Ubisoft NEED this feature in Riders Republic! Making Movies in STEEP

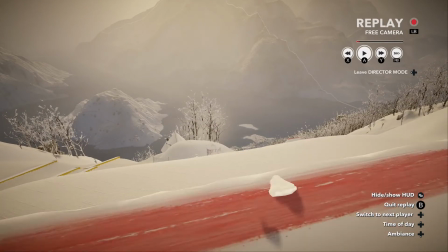(20:35)
So, get back to that cool angle. I can see that little bit of snow on the lip there.
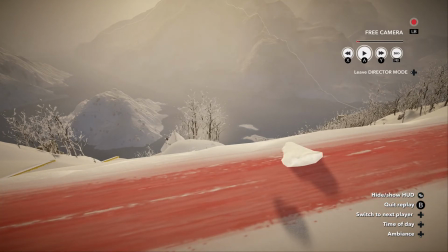(20:40)
I think that's where the board hits the lip. So, I'm going to use that as my point.
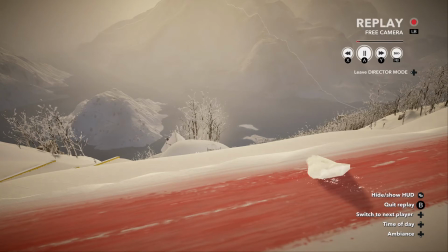(20:47)
And then, so we're in full mode here.
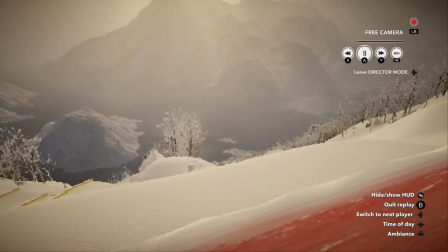(20:52)
I think slow would probably be better for this shot. So I'm going to hide the HUD and I'm going to play.
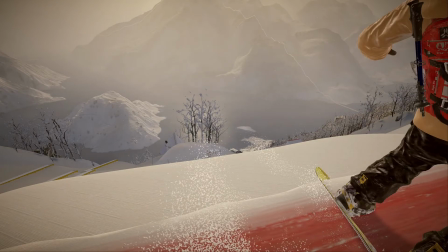(21:01)
Oh.
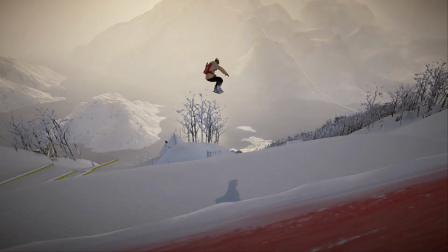(21:05)
Excellent. So there's my first shot.
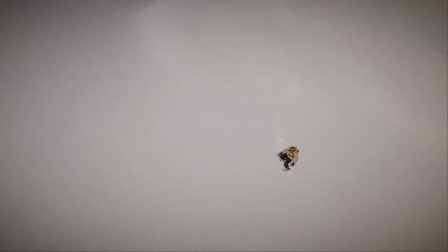(21:11)
For continuity's sake, it would be nice if you paused it and then you'd reconnect your
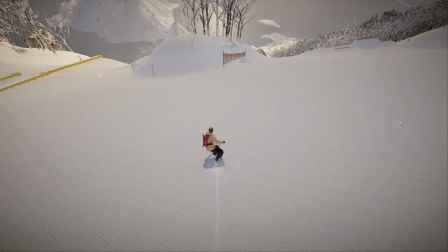(21:17)
camera to wherever the player is still, because that will help continuity.
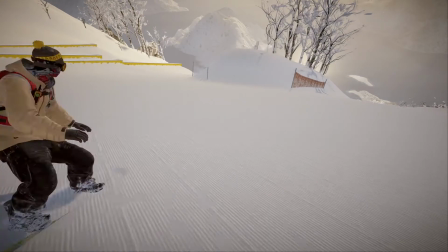(21:24)
It's not the be all and end all. If you miss out on the continuity elements, you can do some clever editing to make sure that it lines up perfectly.
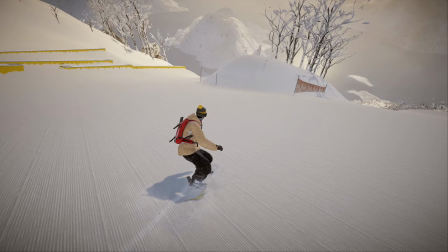(21:32)
That's absolutely fine. So of course I've got that still camera.
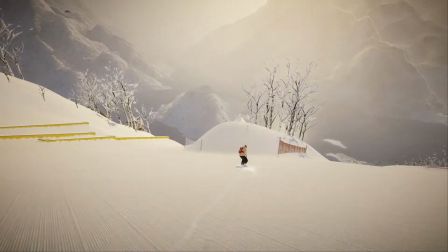(21:38)
Maybe this time around I'll do a following tracking.
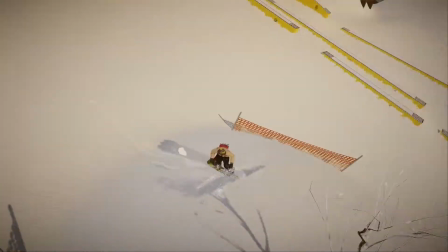(21:48)
Sure, I'm going to keep it here, but I'm going to follow it on this one.
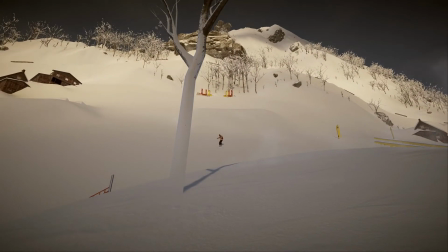(21:55)
I'm going to allow the computer to follow him because some of these movements are a bit too precise for the clunky control set.
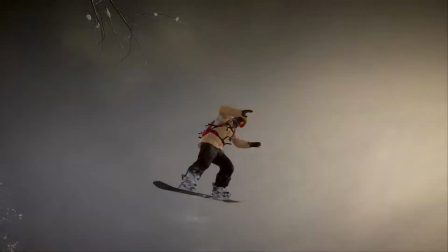(22:04)
So here you go. Nice, keep him nice and center. And that's perfect.
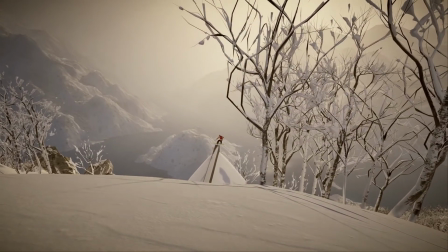(22:10)
Nice slow-mo there. I always like...
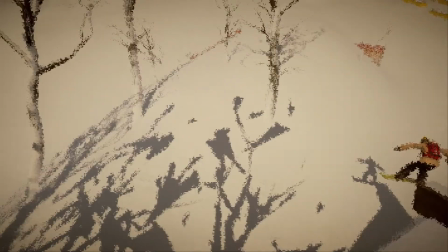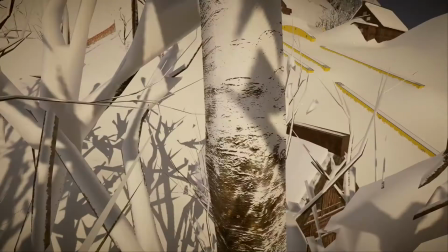(22:20)
using objects in the area
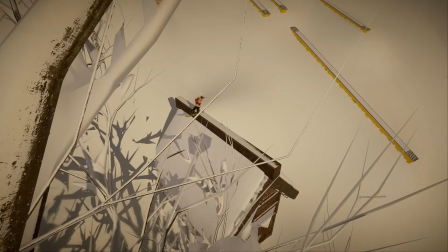(22:28)
to add a bit of depth to the shot, even though there's no soft focus or shallow depth of field in this camera, in these cameras.
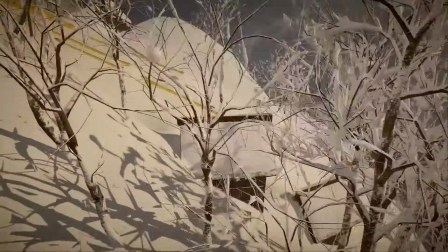(22:35)
It is just nice to have some things in the foreground filling that frame space, just for creative,
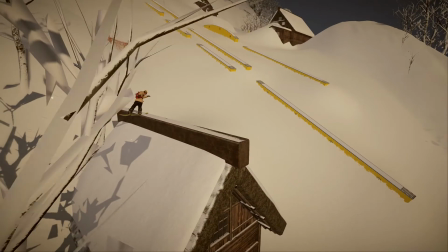(22:46)
as a, you know, a creative tool to make things look a bit more realistic.
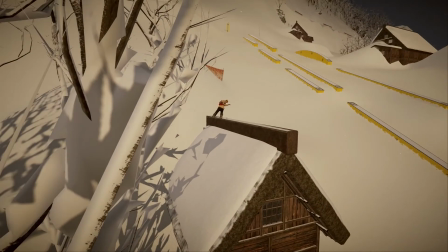(22:51)
Although the 1080p definition is not working right here at the moment by the looks of it.
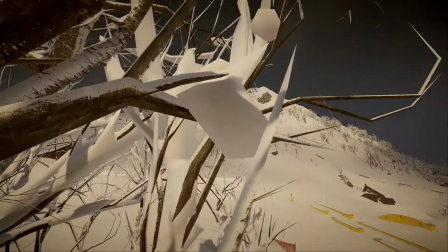(22:56)
God, that's terrible.
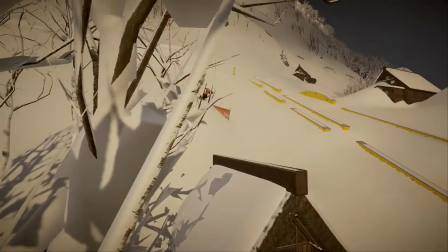(23:00)
Right, so we're here. There we go.
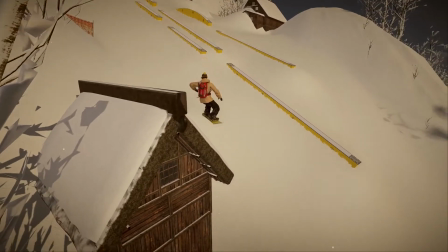(23:05)
Nice little connection down. Transfer onto the next roof. Pretty smart camera angle there.
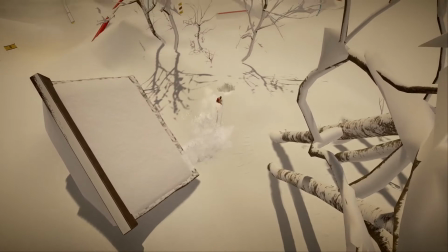(23:12)
I like that.
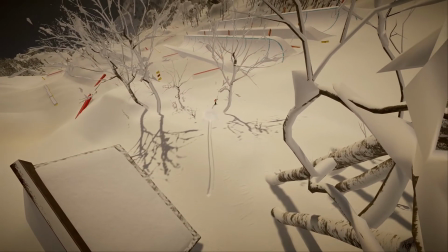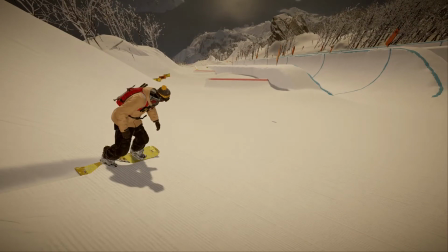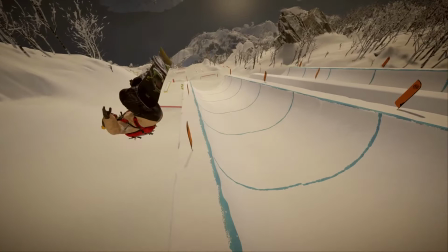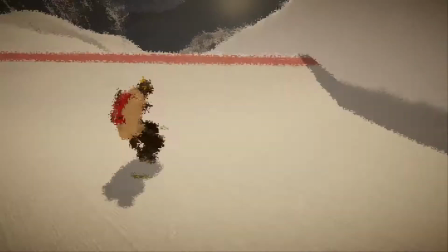(23:30)
Favorite parts of the run here, that transfer from a jump into the half.
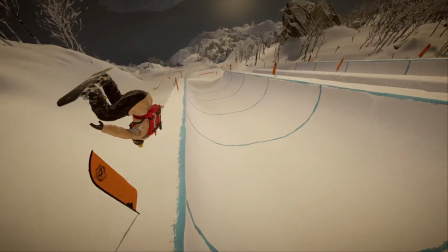(23:38)
Very smooth, very clean, board lands perfectly.
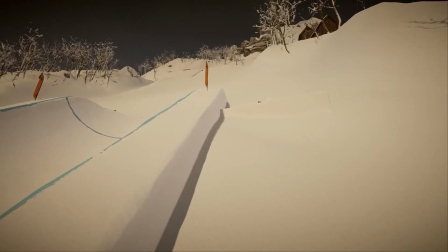(23:44)
So obviously I take a lot of my inspiration for camera angles from, you know, things like X Games or the Winter Olympics,
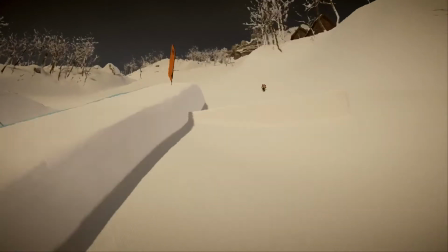(23:52)
which, you know, of course they know all about camera angles when they're doing their televised broadcasts.
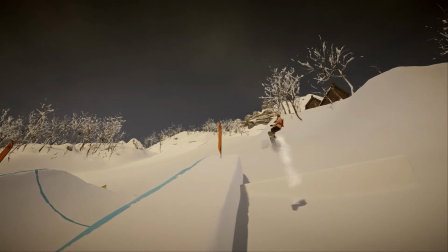(24:02)
You always see camera stations slightly higher than the half pipe in a position like this.
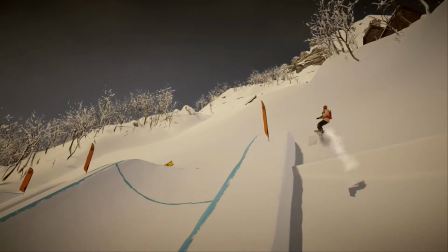(24:07)
Maybe go up a little bit more, take it out a bit.
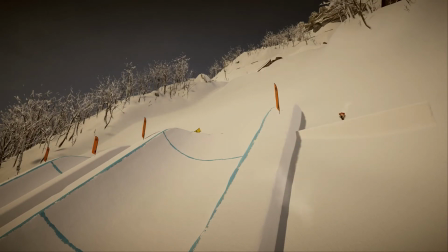(24:13)
And hopefully this player will then fill the screen. Well, that's pretty good. I'll take that.
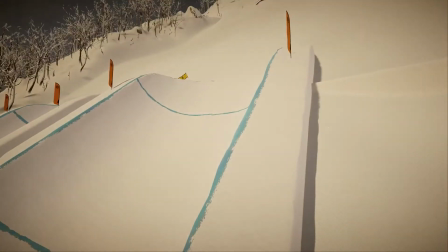(24:23)
So, you know, obviously with an upside down shot as well, and I referenced that I would take one of,
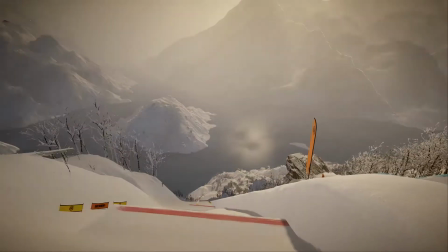(24:29)
I would take three lines going down with the selfie camera, the GoPro camera, and the
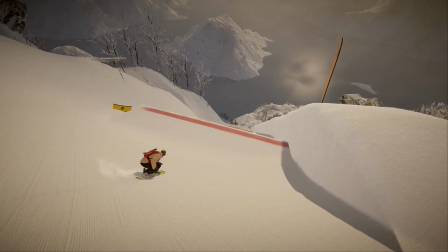(24:35)
sort of the third party camera, the third person camera.